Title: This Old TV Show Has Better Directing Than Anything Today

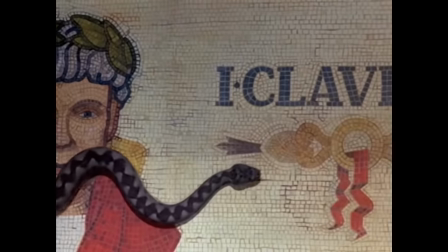The 1976 BBC miniseries I,
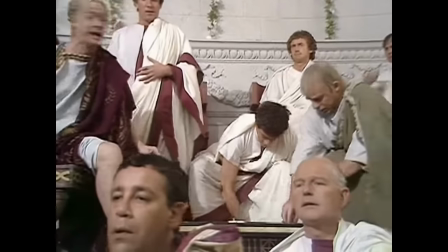Claudius is definitely bare bones when compared to the lavish productions we have today.
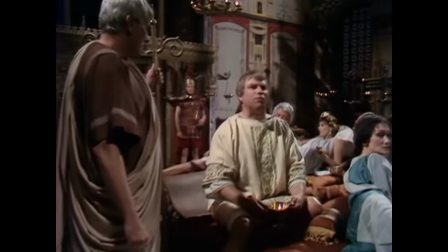Sets are clearly studio built with that famous fourth wall ever hidden and whatever's more expensive than a stabbing is cast to off-screen territory.
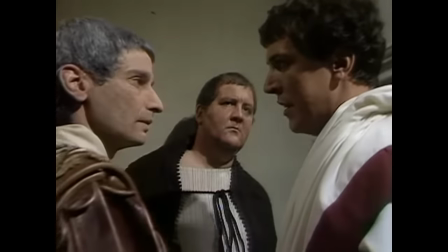And yet these 13 episodes are more creatively directed than over 90% of everything you'll see today, whether TV or film.
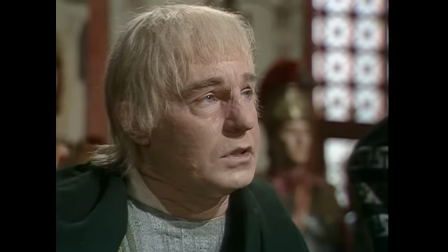Evidently, quality of wits is more important than quantity.
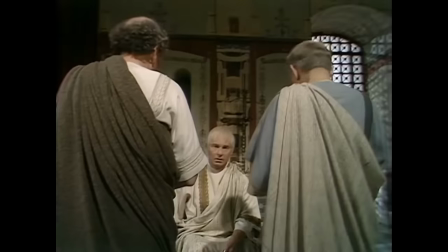Like other BBC productions of the era, Ike Clodius is unquestionably stage-play-like.
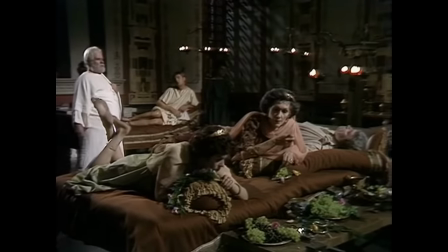Long, dialogue-heavy scenes in sparsely decorated, repeated interior sets.
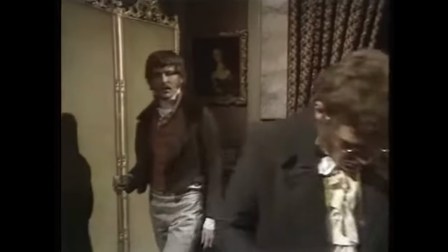Nothing cinematically extravagant could be done, so directors were limited to moving their actors and heavy cameras as best they could to make the story visual.
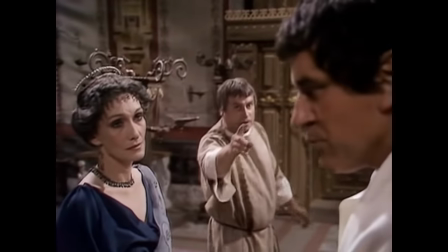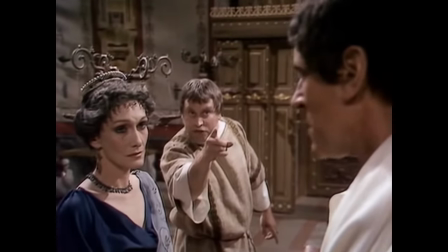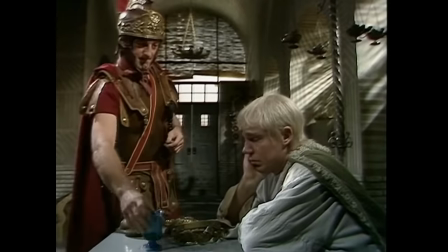With the help of marvelous dialogue and a perfect guest,
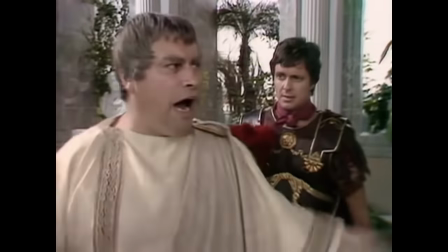director Herbert Wise made iClaudias a paragon of robust blocking and strong yet unobtrusive camera work.
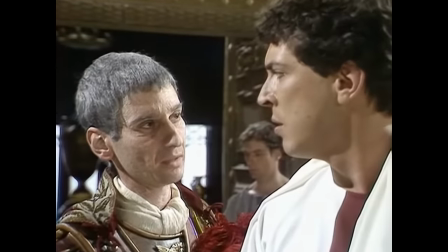Wise makes scenes cinematic by having his actors rearrange themselves on screen non-stop.
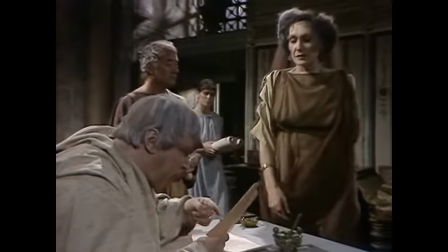They use every corner of the set and the frame, left and right, foreground, middle ground and background.
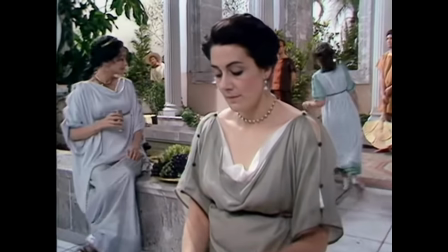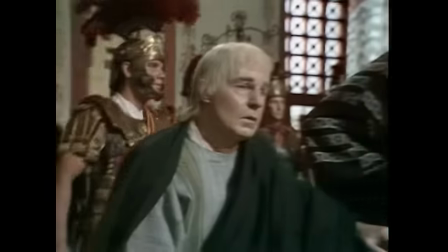And the camera moves alongside them always with purpose, either following an action, searching for a reaction or reframing for effect. With me the camera is always an actor. It's very, very rarely an observer.
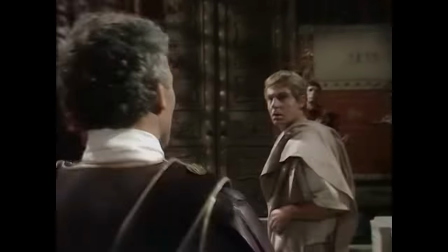Takes are unusually long for today's standard and thanks to the effective choreography of camera and actors,
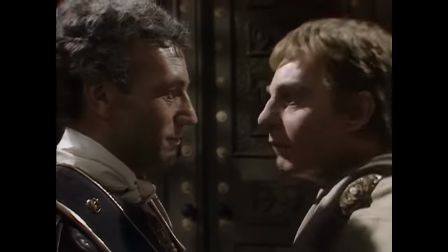they keep the need to cut down to a minimum. There was a wonderful rapport between yourself and the camera and the changing of the camera and the cameras were dancing and so were you.
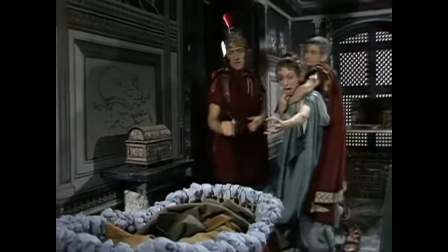Now let's check three examples of these great shots.
The noble senator, Incitatus.
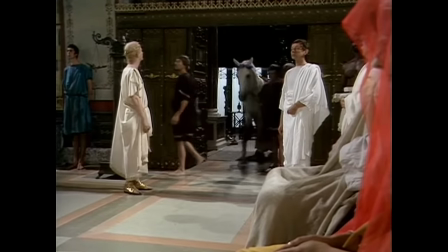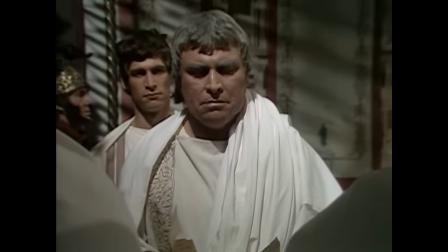In one of the show's best scenes and takes, Cesar Augustus confronts a roomful of senators who slept with his daughter.
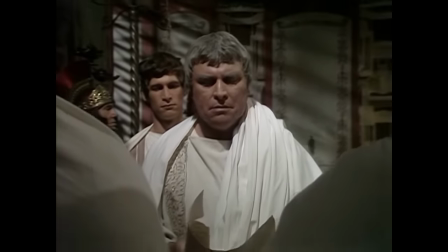We start off in a close-up of a letter and move back to Augustus, as seen from behind the senators in the foreground.
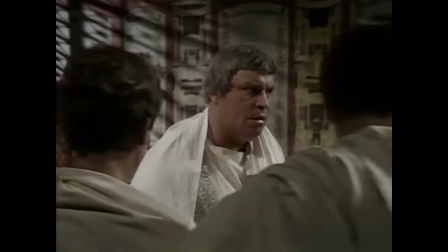He gloomily walks to the right and the camera follows, comically revealing just how many of his co-workers have shagged his daughter.
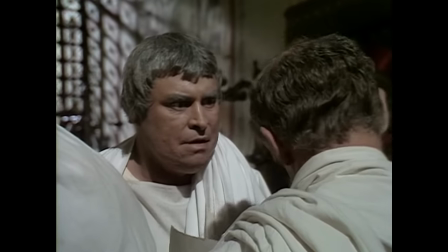Slowly moving back to the left, he questions them, one crest falling future corpse at a time.
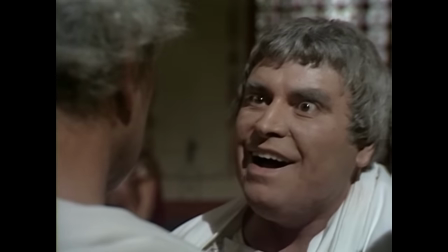What Caesar? Only once, that's all.
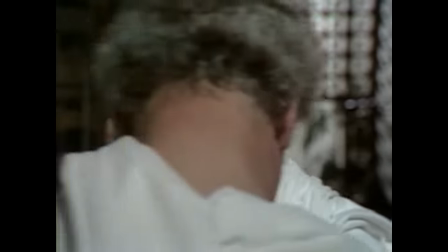Some excellent dialogue and deliciously complex acting from Brian Blast while it happens.
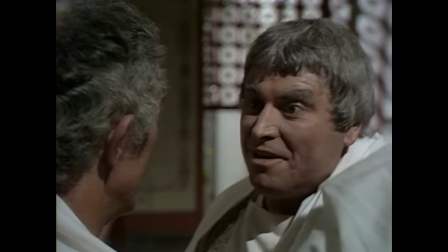Not slept Caesar. Not slept? You mean it happened standing up perhaps, or in the street or on a bench?
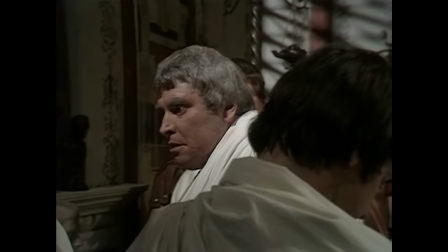He reaches the end of the line, where the take began. And as he shows his fury moving to the middle ground, we move to the right again, this time quickly.
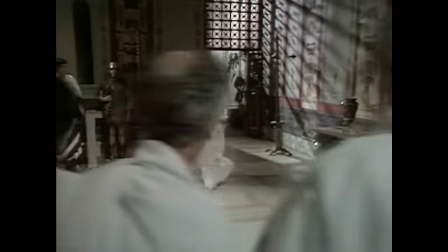Is there anyone in normal who has not slept with my doctor?
The men are taken out as we approach Augustus, who's now our foreground.
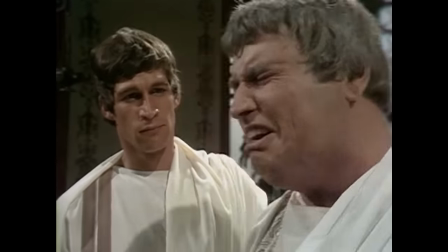No, no! I'm alright.
He gets a close-up as his emotions take hold.
You banished her.
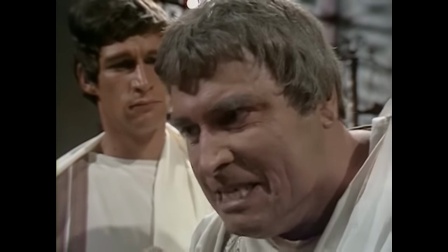You banished her for life. Don't tell me where she's gone, don't ever mention her name.
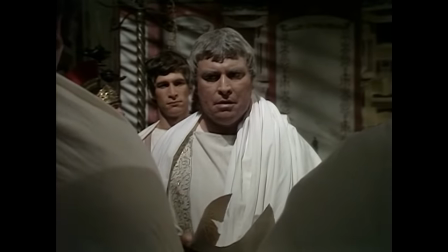In a little over three minutes, we get Augustus being incredulous, mocking, furious and weepy.
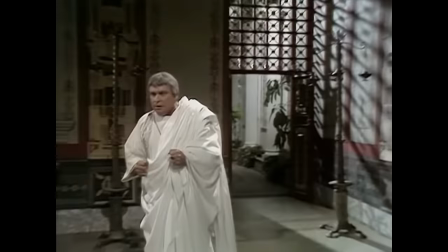The camera goes back, right, left, right and forward, always following and enhancing the drama on screen.
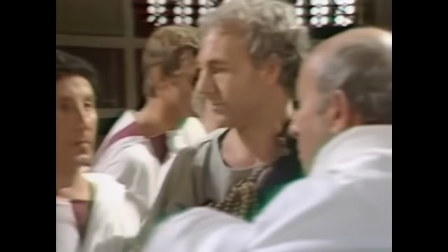Perfection. But here's a scene I like even more.
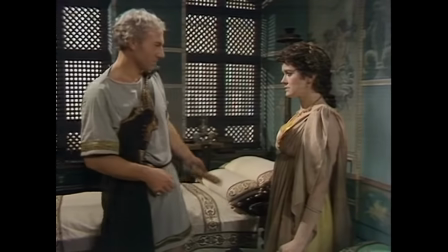Here, Livilla wants to know if her lover Sejanus has been given permission to marry her.
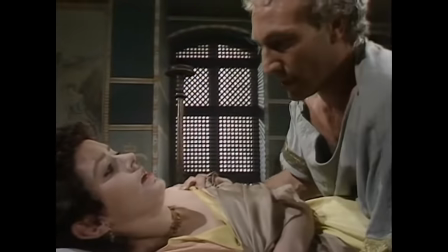Prepare for a blocking like you'll never see today.
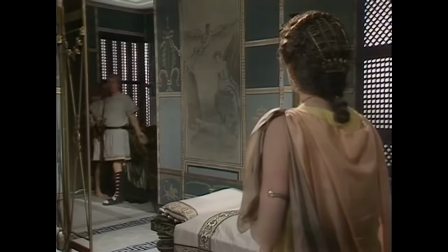She inquires and he tells her about the refusal while he undresses in the back.
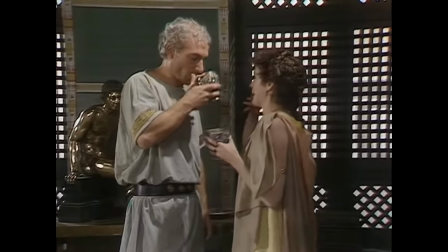He approaches her to pick up wine cups.
Then you must try again later.
As he tries to end her hopes of marriage, he walks around the first bed.
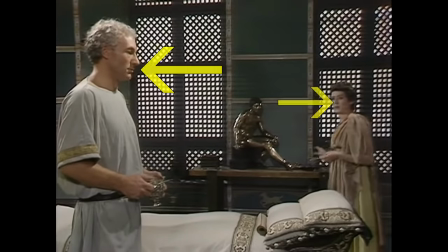Sejana's left middle. Livila right back. She repeats his movement recommending another course of action.
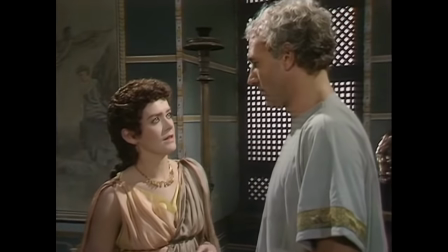They're now close again. And she tries to be romantic, so the camera pushes in on the couple.
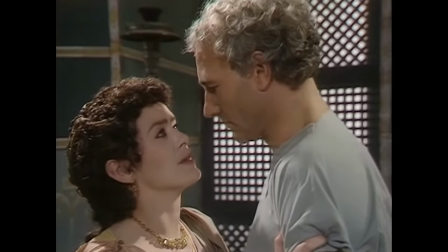Darling, all that I have done, I have done for one reason, and that is to give us the right to be together.
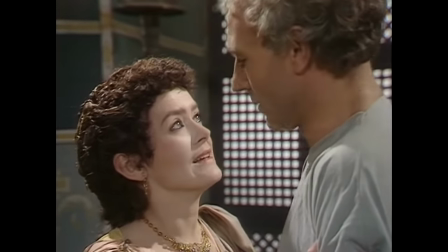He gives terrible news. He'll marry her daughter instead.
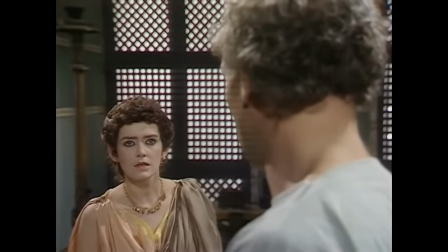And he does so by circling the second bed, Sejana's front right, Livila left middle.
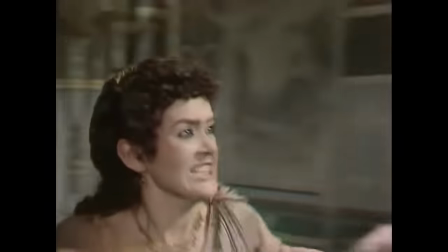She is livid and rushes to him, fists flayed.
I'll kill you!
He throws her on the second bed.
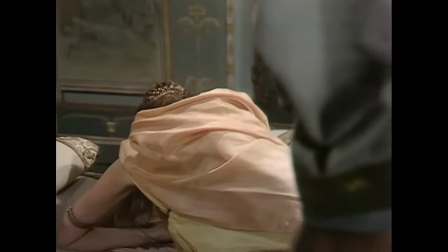He circles it to face her, but she turns away from him.
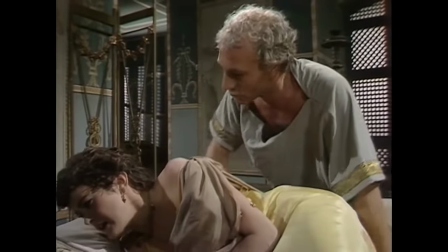It shows how displeased she is and conveniently permits us, the camera, to see both their faces.
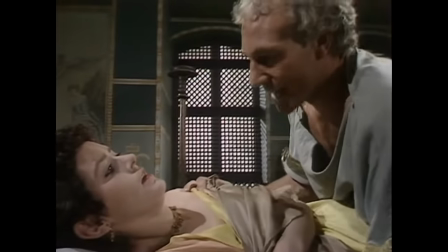Slight reframing and he forces her to face him. While he reveals his plans for the future, the angle turns into his close-up.
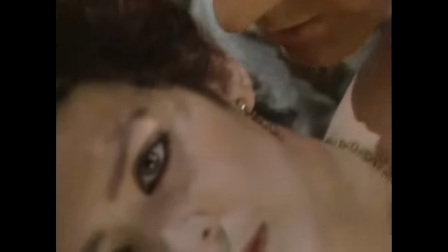He kisses her, guiding the camera in the act to her close-up.
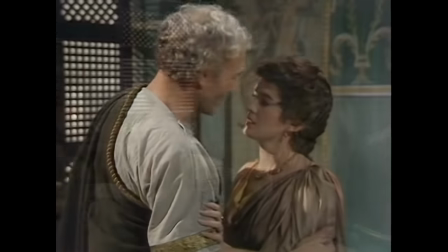What did the scene tell us? It started with Levilla thinking she would marry Sejanus.
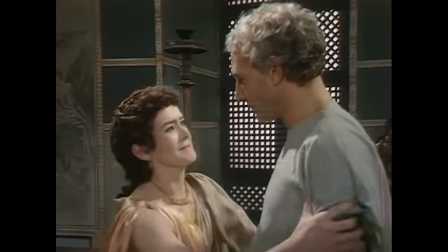He reveals it won't happen. She insists and he reveals he'll marry her daughter.
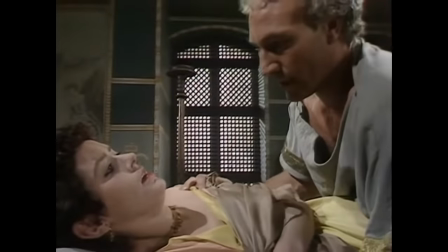She throws a fit, he forces her to calm down, and he tells his plans. She can do nothing else but comply.
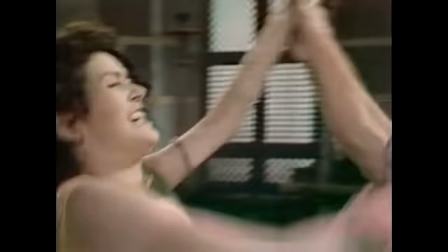This scene is terrific, dramatic and narratively important.
He suggested a marriage with your daughter.
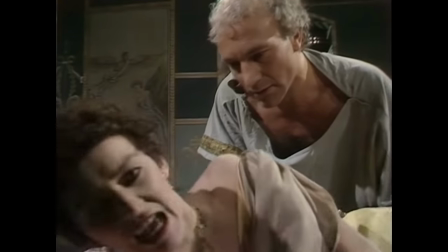It travels through different emotions, it reveals plot and character.
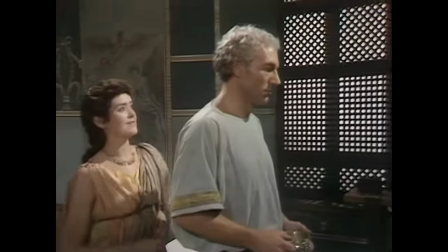Livilla goes from hopeful to incredulous, to angry to resigned.
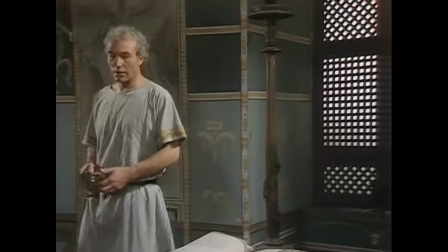Sejanus goes from indifferent, to tactful, to stern, to cold.
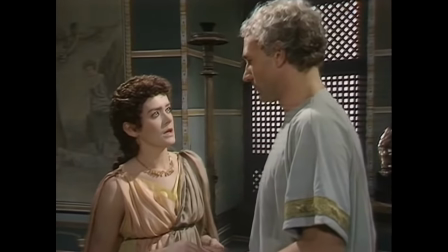This level of writing is exemplary. Hooray to Jack Pullman!
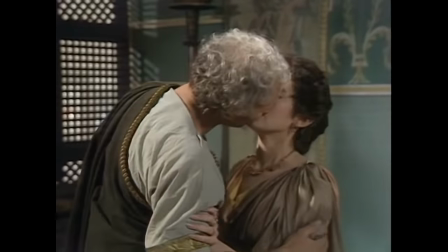And director Herbert Wise makes the visuals as effective as the words. We can easily witness every beat happening on screen.
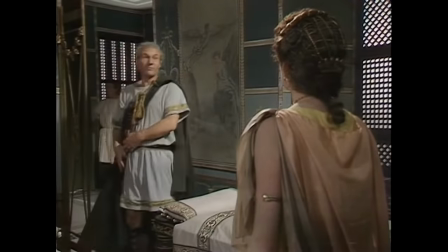We see Sejanus moving away then going casually to the wine.
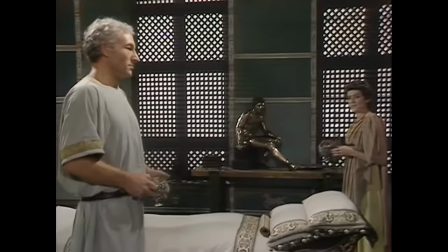We see him creating distance between them as he prepares to deliver the news. and we see her insisting on being close to him.
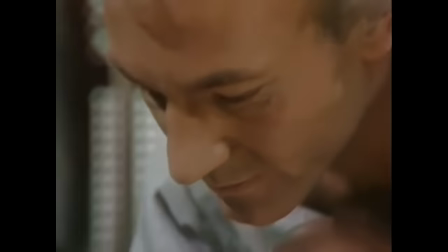When she's defeated, she's forced to lie down. And once it's over, we get our closest view of their faces.
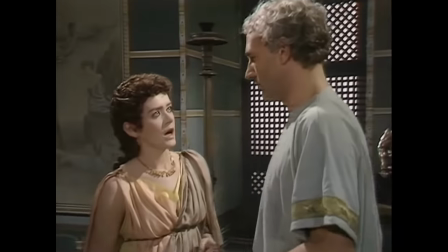I was able for the camera to tell the story as much as an actor would tell the story. It contributed as much,
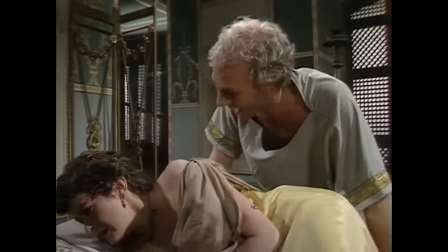because you can tell so much more in a camera movement or a sudden cut to a close-up than you can do in words.
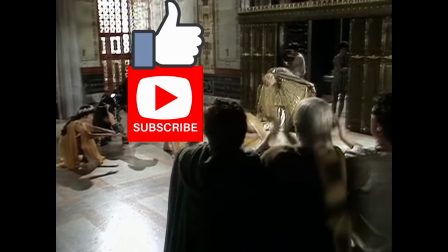Hey, in case you're learning something, how about liking and subscribing? It will help you get more videos like this one.
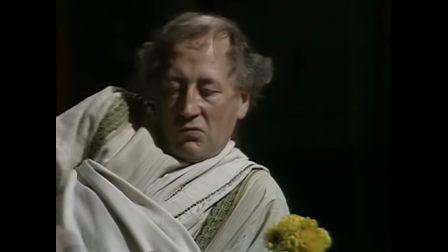In the final scene we'll go through two advisors try to convince Emperor Claudius to get a new wife.
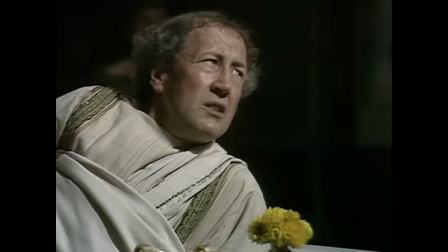Each of them pleads for a different woman. That's all the context I'll give. The directing will tell you the rest.
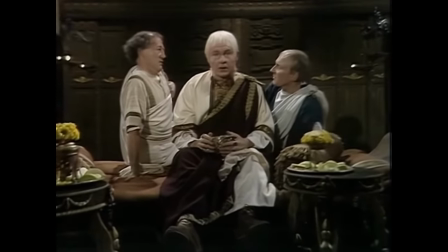Pallas and Narcissus position themselves around an inert Claudius. As Narcissus pleads, Pallas is turned back.
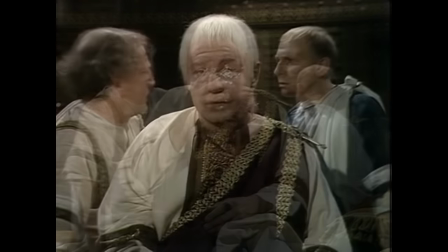When Pallas pleads, Narcissus is turned back. Narcissus walks to the back, then they discuss further on the right of the frame.
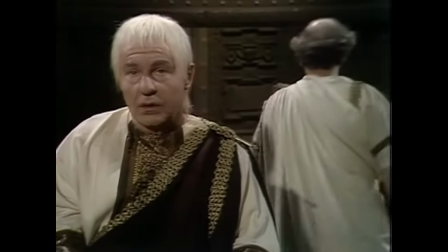Claudius is still passive on the foreground as they argue in the back. They return.
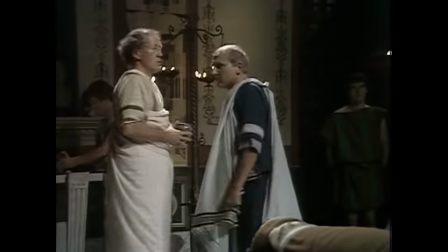Then move to the left so Pallas can get some wine. Narcissus runs to Claudius as Pallas arrives in the back.
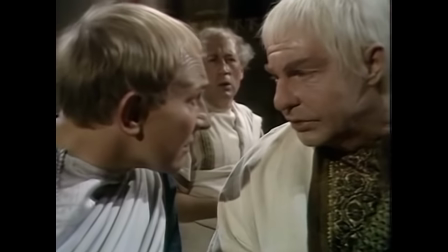The Emperor speaks for the first time, so both men and the camera close in to listen.
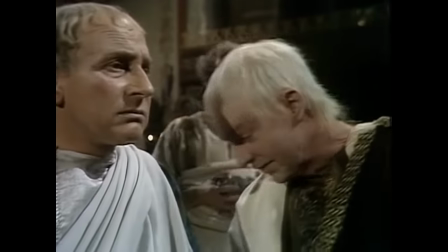It's just nonsense, so we move away. The Emperor prepares to leave.
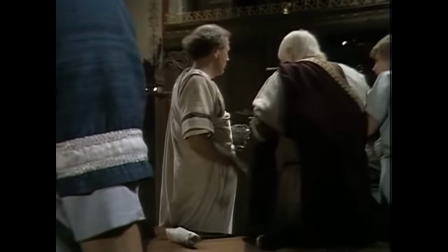Pallas by his side. Narcissus has his arm on the foreground. It will be used.
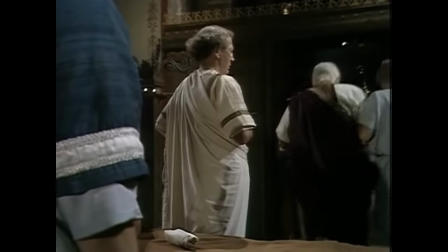Claudius makes his choice and exits. Pallas triumphantly throws his cup to Narcissus.
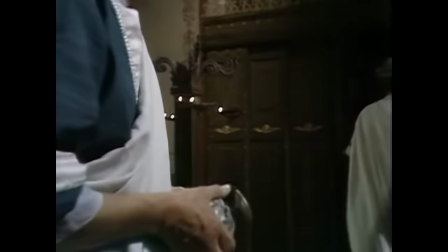That's why his arm has been here. He turns to us and sits down in defeat.